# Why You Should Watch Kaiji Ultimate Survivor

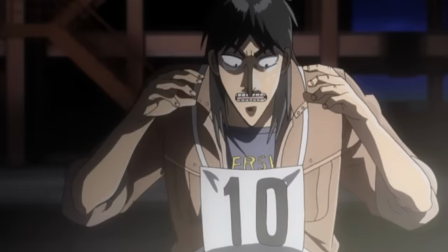The groups start off hopeful, but as the event goes on, the sheer mental drain of the situation begins to set in,
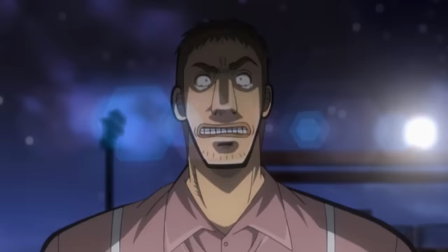and slowly, they begin to lose their composure and start to panic, until suddenly,
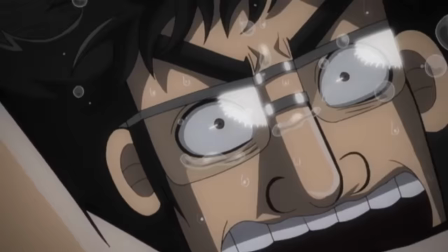one by one, they begin to fall, until we're left with just a handful of contestants,
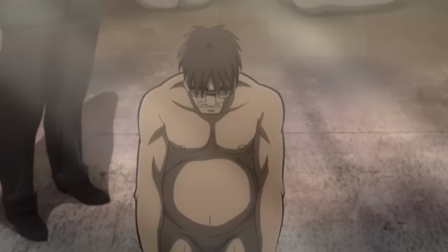one of whom is Ishida, a man Kaiji saved from enslavement at the end of the previous Ship of Hope arc.
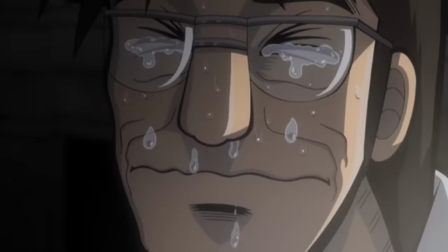Ishida, now paralyzed with fear, tells Kaiji that he can't go on,
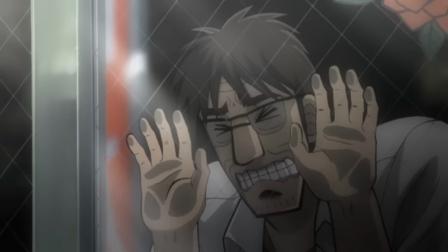before handing Kaiji his winnings and asking him to deliver them to his mother and sister, who he's dragged down with his death and to whom he's considered himself a burden his entire life.
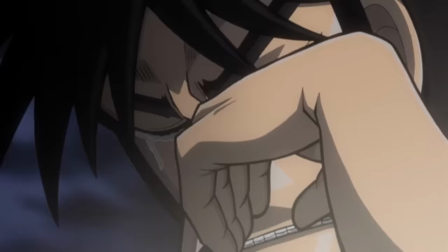And so, Kaiji agrees before turning away and moving forward,
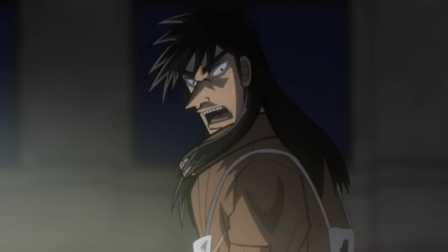but is then struck by one final moment of hope and turns back to Ishida to try and bolster his spirits,
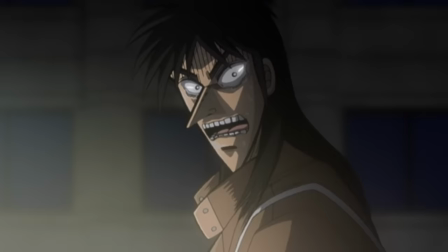where he sees... nothing. Ishida having fallen silently into the darkness below.
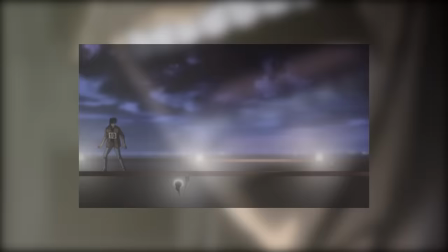And the way the show conveys this is brutal, just with a simple, empty shot.
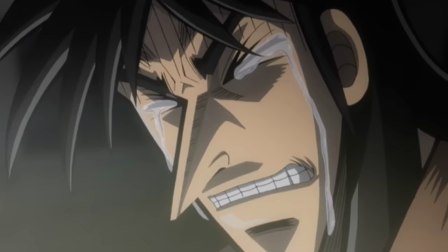He's just gone. His life blinked out in an instant. But what makes this moment hit so hard is Ishida's personal narrative.
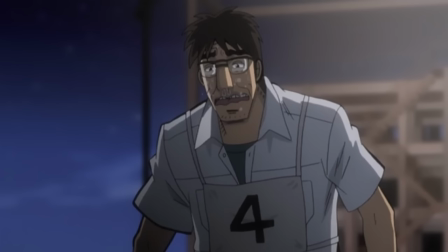He is someone who's made a lot of mistakes in his life, which has resulted in his massive debt, as well as the fact that he keeps appearing in these games.
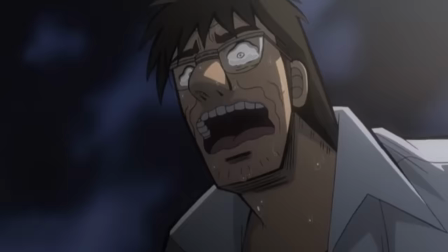But his attempt to cross the beam and win the prize money isn't him trying to get rich or to seek glory.
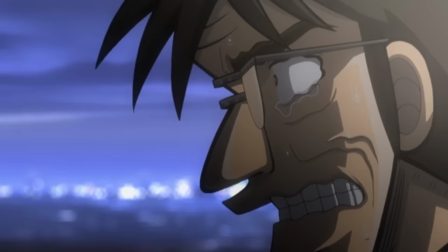It's him trying to rid himself of debt and return his life to what it once was.
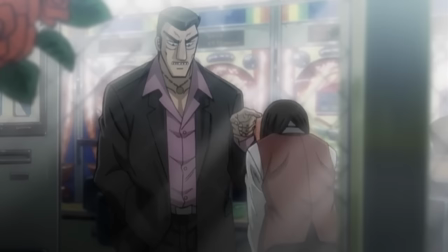A simpler existence without the financial weight that's crushing him and his family.
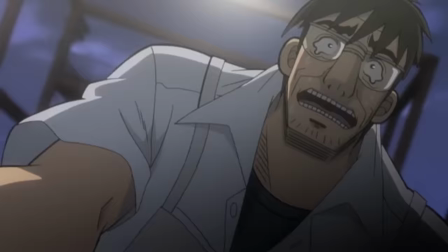And I think it's this journey for redemption that makes his death all the more tragic.
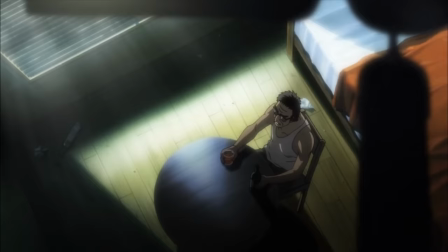But Ishida isn't alone in this regard. In fact, you can see this same struggle in a lot of the characters from this series.
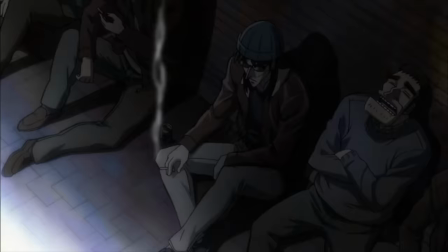People struggling to obtain a second chance and make up for past mistakes. and none more so than Kaiji himself,
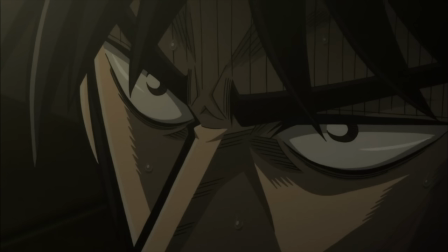as what he is really fighting for is the chance to make up for a wasted life and get a second chance.
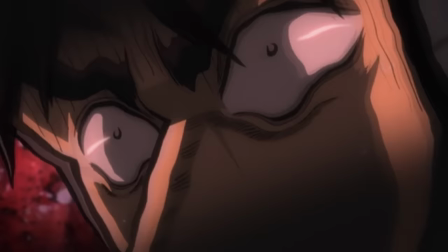And for me, this is what makes Kaiji's journey so deeply engrossing,
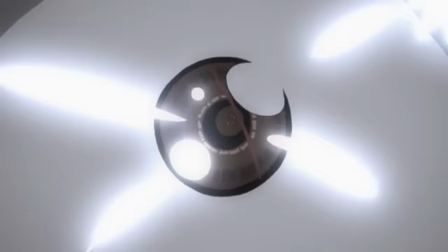but also kind of hopeful, for as dark and even morbid as this show can get,
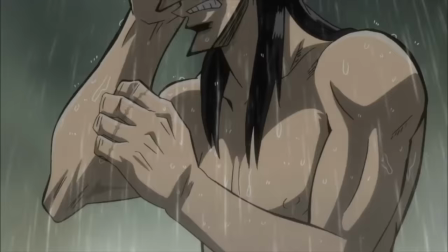through it all we are watching a character atone for past mistakes and fight for the chance to start again.
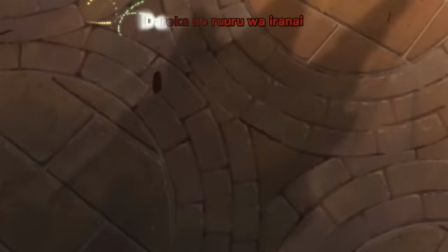And to me, that's a powerful idea to build a story around.
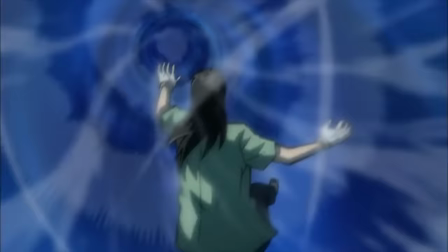The idea that we make mistakes, but no matter how bad things get, no matter how much we might fuck up, there's always the chance to recover and move on.
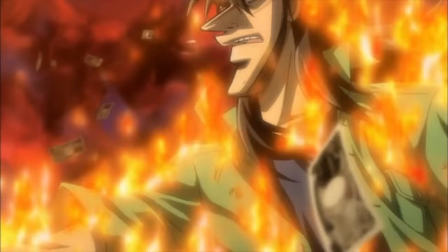And ultimately, I think this is where the show's real strength lies.
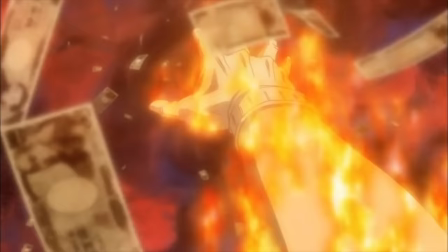Its ability to encapsulate this struggle for personal redemption in these intense instances of gambling,
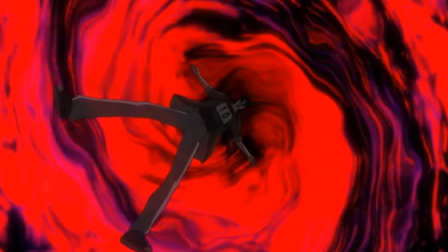Focusing the line between salvation and oblivion down to a roll of the dice,
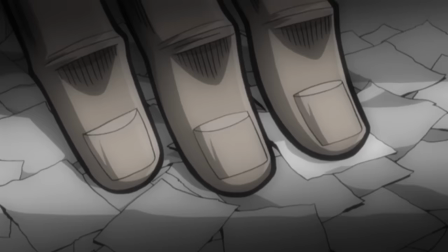a hand of cards, or even a tiny slip of paper.
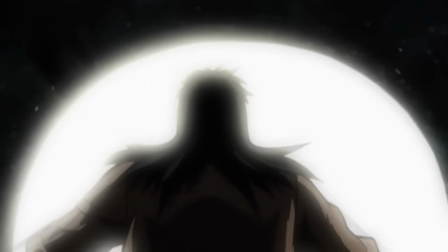This is what makes an old man reaching into a tissue box feel like such a life-alteringly important event.
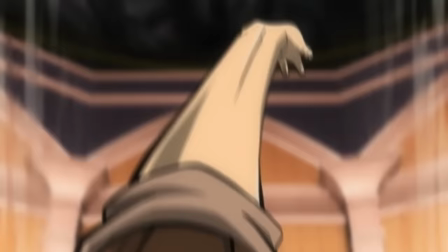It's why I love this show, and also, why you should watch Kaiji...
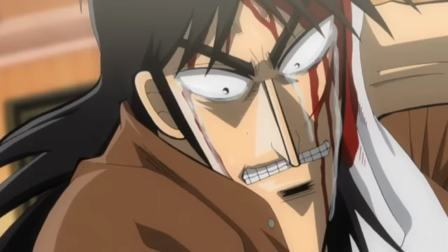Ultimate Survivor.
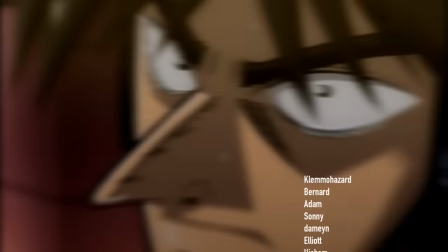Friends, that's gonna do it.
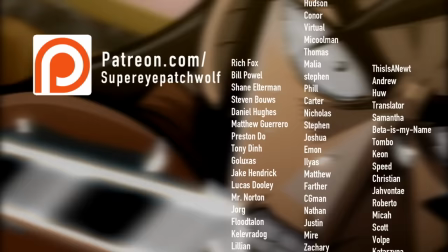I really hope you enjoyed today's video, and if you did and would like to help me create more like it, you can do so over at patreon.com slash superipatchwolf,
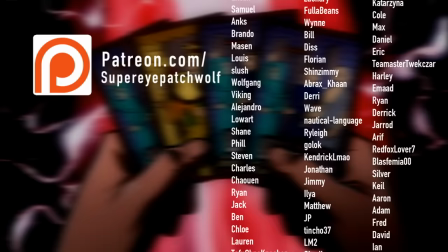where you can see your name listed with all my beautiful and amazing patrons right here.
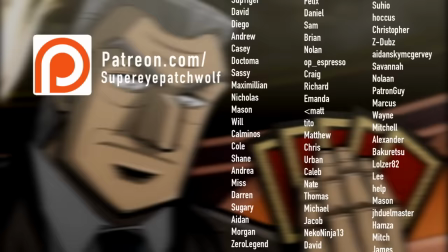This week, I'd like to personally thank... Eyebrowscar, WeeBay, McCoolman,
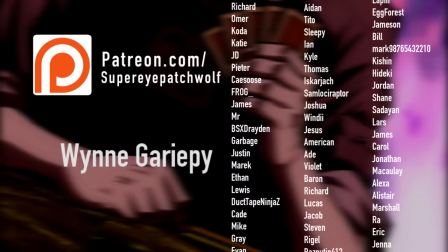CGman, Sage Whittaker, Miri, Wyn, Garropy, I'm so sorry Wyn, Bill Strand,
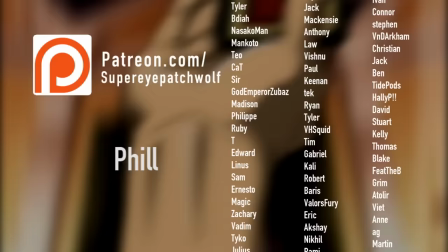Wave Nautical Dash Language Kendrick LMAO Jonathan Schultz Phil and Sam Bennett.